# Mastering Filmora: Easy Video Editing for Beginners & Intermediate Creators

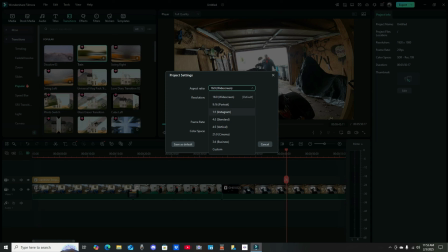(8:51)
If I was going to post this to just Instagram, I might do this one by one. There's a second way to make these later after we go to export.
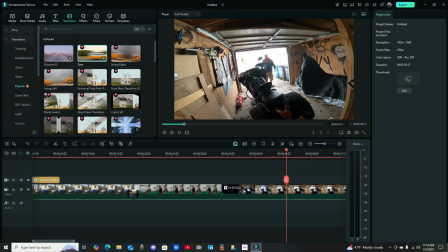(9:02)
We'll get into that a bit later. So cancel, cancel. Again, that option is right here, the little TV screen. Hit that, change project, aspect ratio. Okay, so here I am standing in the garage.
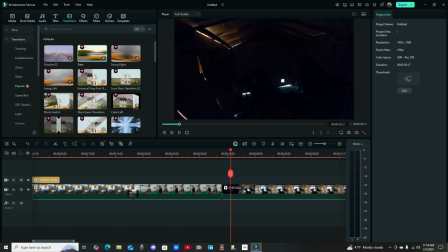(9:19)
Well, in my other edit, I had a nice dynamic shot that once I opened the garage door, ta-da, there I am, so cut.
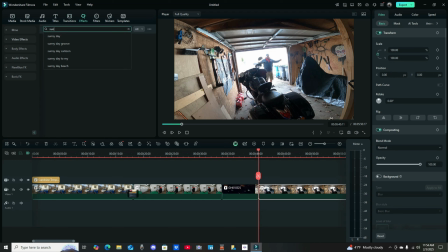(9:28)
I had an effect of shake. Trying to make it dynamic.
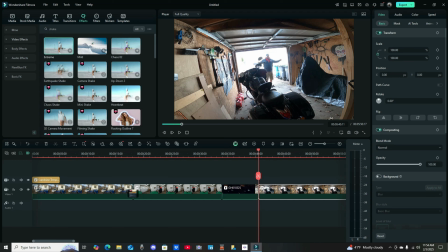(9:34)
I want you to be entertained. Extreme shake. Throw that in there.
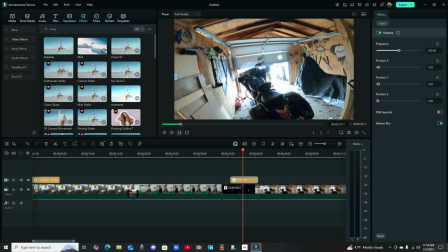(9:40)
Something like that. Oh, wow! It's extreme!
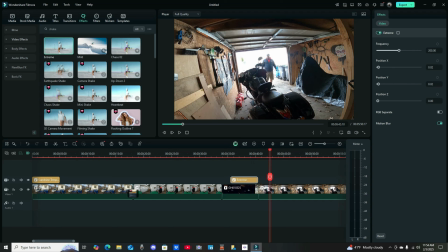(9:46)
And here I am. I think this goes on for a little bit. I begin to move in.
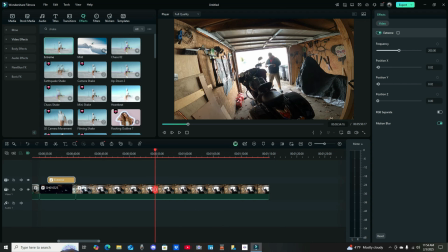(10:00)
And again, none of that drives my story along, so in fact, right about here, I think I'll cut.
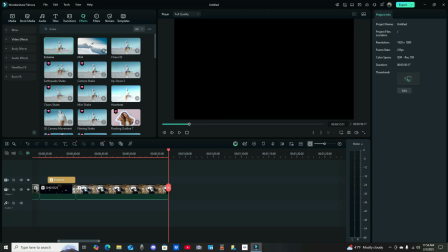(10:08)
And where'd our other video go?
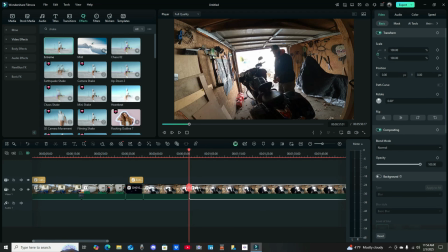(10:13)
And paste.
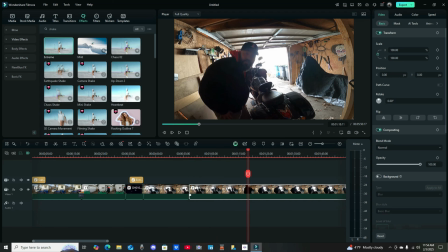(10:17)
This little cutter tool is also nice because you can grab it and slowly move your frame along.
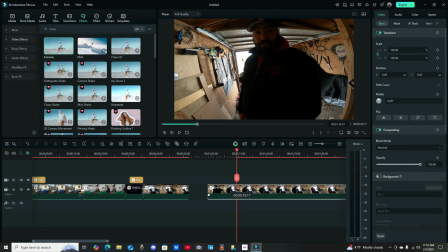(10:25)
And let's say for argument's sake, we chopped right there. And here's our next fun option.
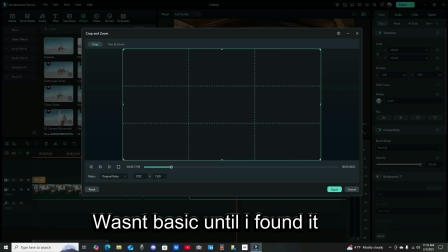(10:33)
This is very basic stuff. Crop and zoom. Pan and zoom.
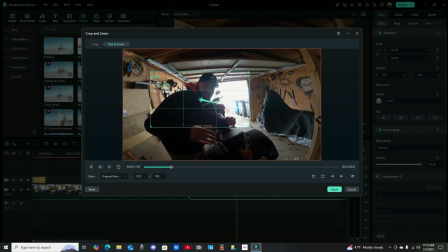(10:40)
You just want me to be the focus at the end. You can actually reverse these and do a reverse out, but that's getting ahead of ourselves.
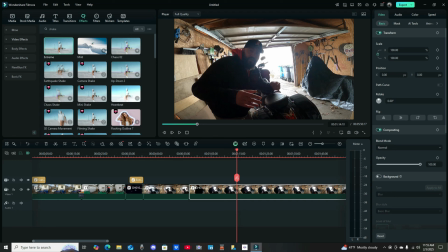(10:48)
Let's keep it simple. Pan and zoom. So now our video will begin slowly, almost like I have a camera person on hand, which I don't.
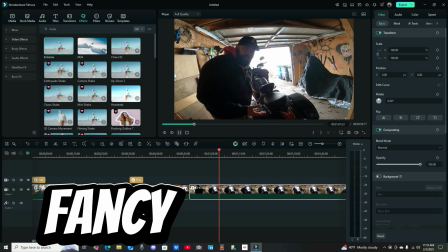(11:02)
Moving in, zooming in, and making our video a little more involved.
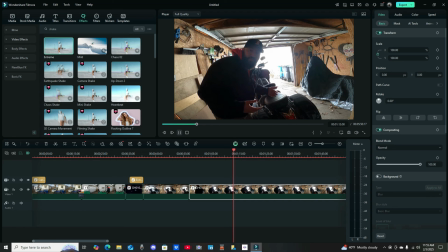(11:10)
I believe somewhere in here I also start adding titles. I'm talking about all the different things you can do as a beginner with the mostly free side of the stuff. I have the paid versions. I have some paid for other stuff, some fluff and some music options.
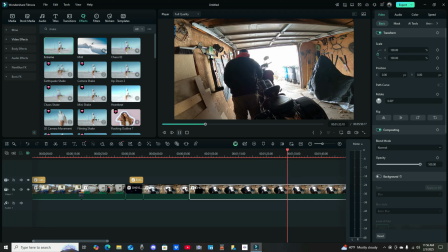(11:29)
But Filmora is a great place to start. Same with DaVinci. They have a free section. You can pop out one video a month and they're good with it. However, getting into our titles, I have a bunch saved.
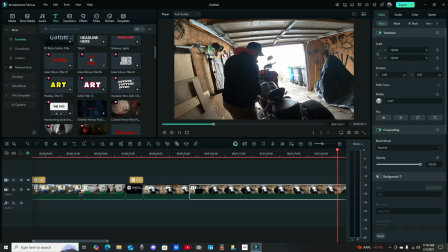(11:46)
These are titles I've been using sort of over the years of working on different projects,
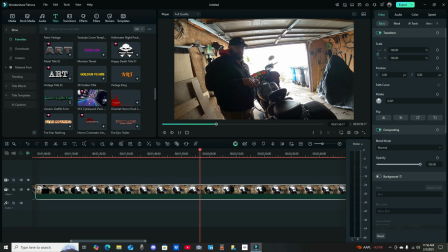(11:51)
all that kind of fit my particular style or theme for whatever I'm typically trying to go for.
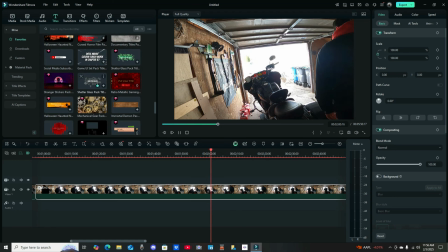(11:57)
It's taken a while to get this many.
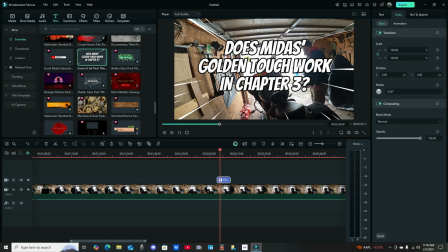(12:00)
So, one of the fun things of titles, this also goes back to our side scroll window. This side scroll window is an important tool. Under view, layout, default. Without that clicked, that view, layout, default, this over here
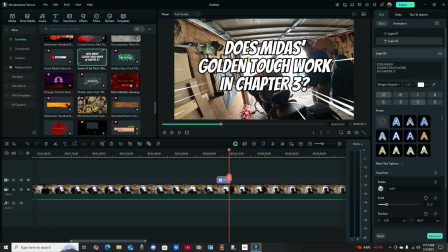(12:19)
appears in another screen that pops up above everything else and limits what you can see while you're doing it. It's no good. So we want
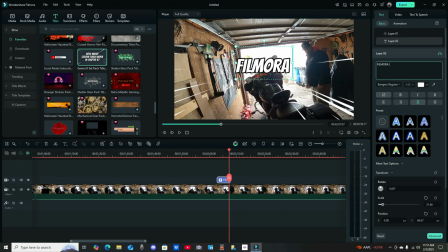(12:41)
Filmora for beginners. Yay! Animation. Let's do a little fade in, and let's make that take a second longer than, because it usually doesn't flow well if you don't.